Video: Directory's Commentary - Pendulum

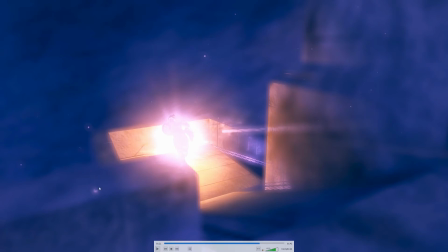So the brightest part did not get blurred, everything else did, and it fades out as a focus point.
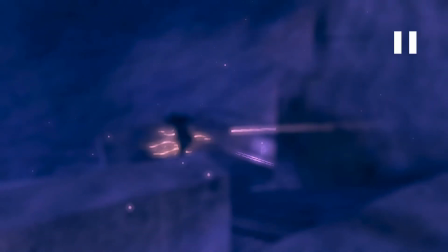And as the shield flare goes away, it all gets blurred because there was no longer luminance to maintain that clarity.
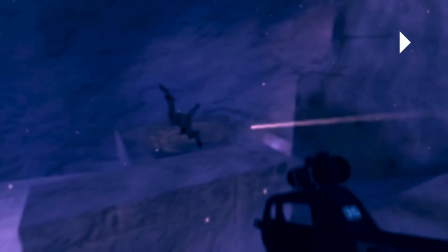And the jump cut on this is right on the turning point.
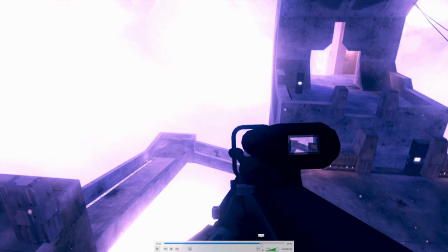As you can see, it snaps to a sniper, but people seem to be usually distracted by the turning aspect and they didn't notice that there was a jump cut.
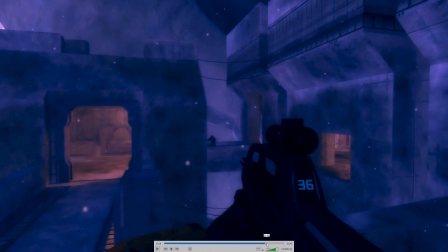This is probably the laziest continuity point that I had in the
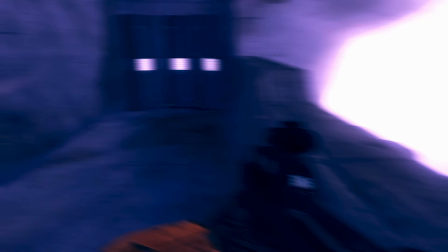whole video because it was too short for an angle and I didn't know how else to connect it.
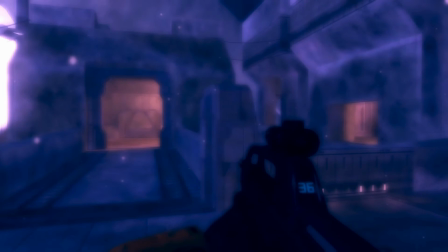So they were just relatively close and I snapped it on the beat that happens right there.
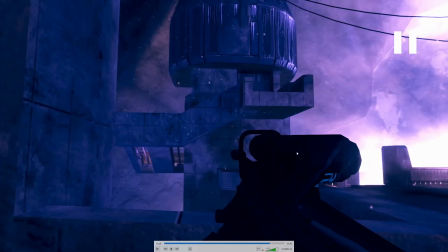This part I got a lot of questions on too, which was this morph between the BR and the sniper.
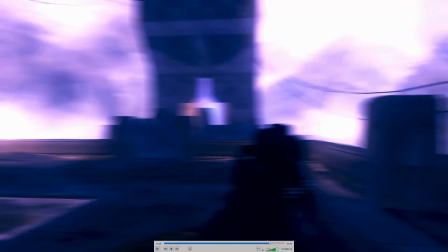And that was actually done rather improperly. So in Fusion, there is a tool called a grid warp, which is exactly what you think it is.
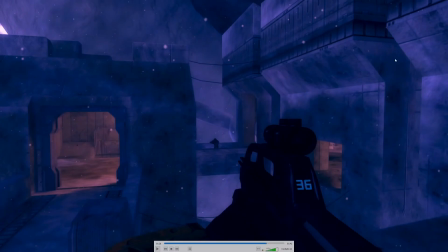It's just, it draws a bunch of lines on the screen, and then you can take the vertices between those points and keyframe them to warp the image over time.
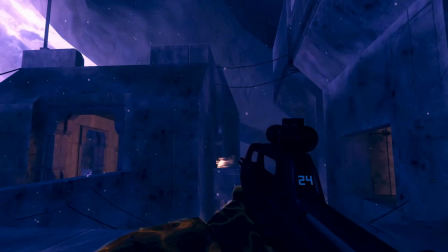So I took the BR, and what I actually did is, you'll notice the first flaw is right here.
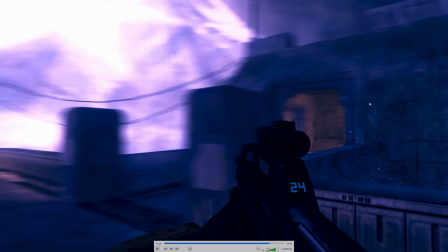Notice how much motion blur there is, except around this area, because I created a mask that was in the shape of the sniper, and then I warped BR to match that shape.
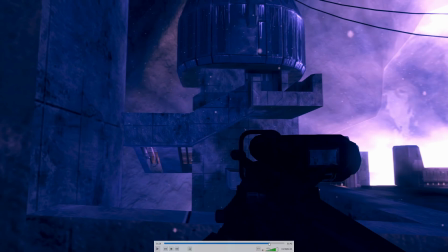So that's why it kind of warps and then fits into the shape of the sniper.
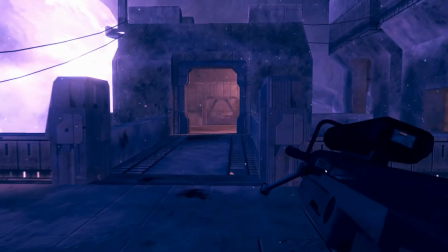But the proper method to do this would have been to take the actual edges of the BR
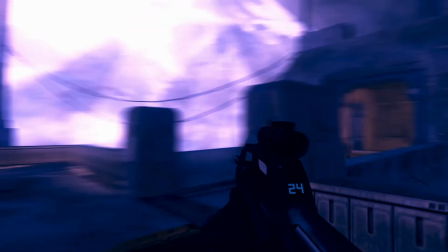and then keyframe it to match the size of the snipe instead of just
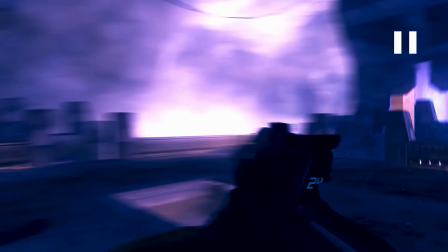stretching the overall textures and skewing them in a relative direction,
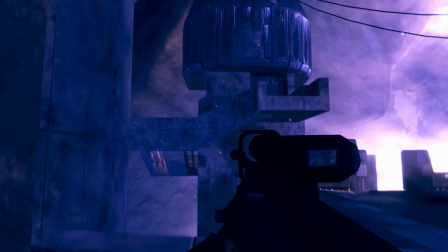if that makes sense. So yes, it did transition it, but it was rather improper.
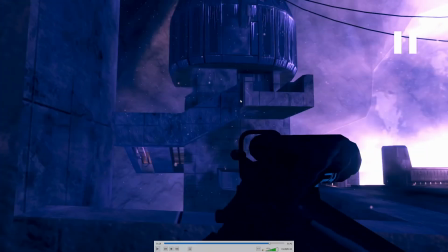And the actual jump cut was right at the end of this turn, if you were wondering. So it, like, right when I'm looking about at this point is when the jump cut happens.
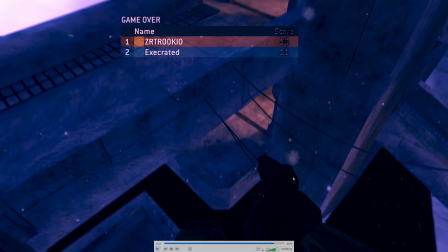And this is yet again just a Luma key. I did a small mask so it didn't Luma this part. And then I used BCC stars.
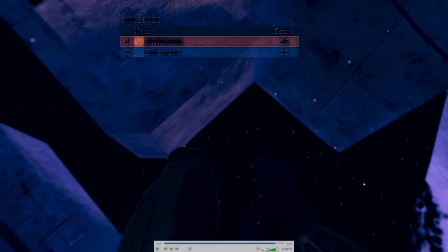I honestly could have done this very easily with Fusion particles, but I hadn't spent any time with particles yet to know how to do this. This was actually only my third video in DaVinci Resolve, so I was still very new to the software.
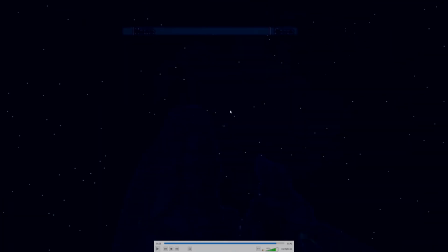And so once I had that key, I just animated the stars to have some motion to the side. In the back here is particle illusion again with a little bit of smoke type stuff. This could have been done with fast noise, again, if I was more educated on the software at the time.
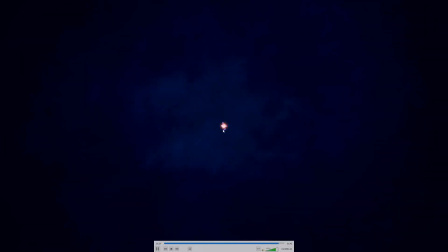And right here is another little particle illusion thing, which I decided to use as a little throwback to that other motion tracked particle thing I had on the wall, the one that was just there because I couldn't do the other thing,
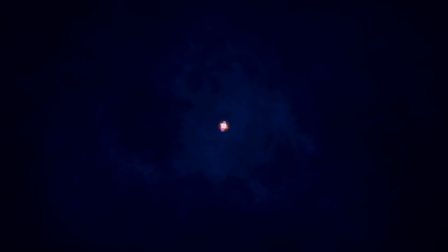just as a callback to it, to, I guess, give it purpose. And then I just kind of snapped to black.
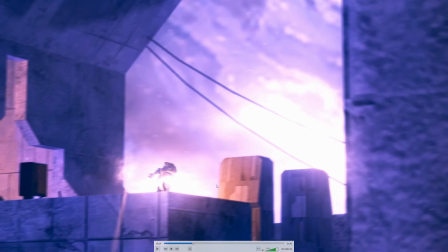Regarding the actual color correction for this video, it was originally inspired by a video I made.
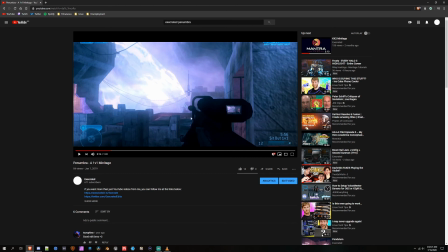Wow, it's really been that long. Um, Back in 2019 called Penumbra. And this was edited back when I used Vegas. And all my coloring was done with Magic Bullet looks because Vegas is severely lacking on coloring tools.
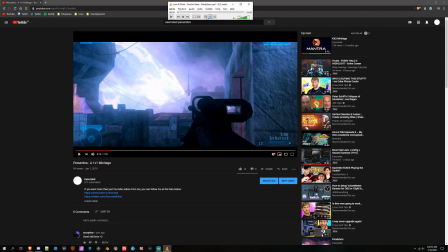So this is the inspiration for the color grade on Pendulum.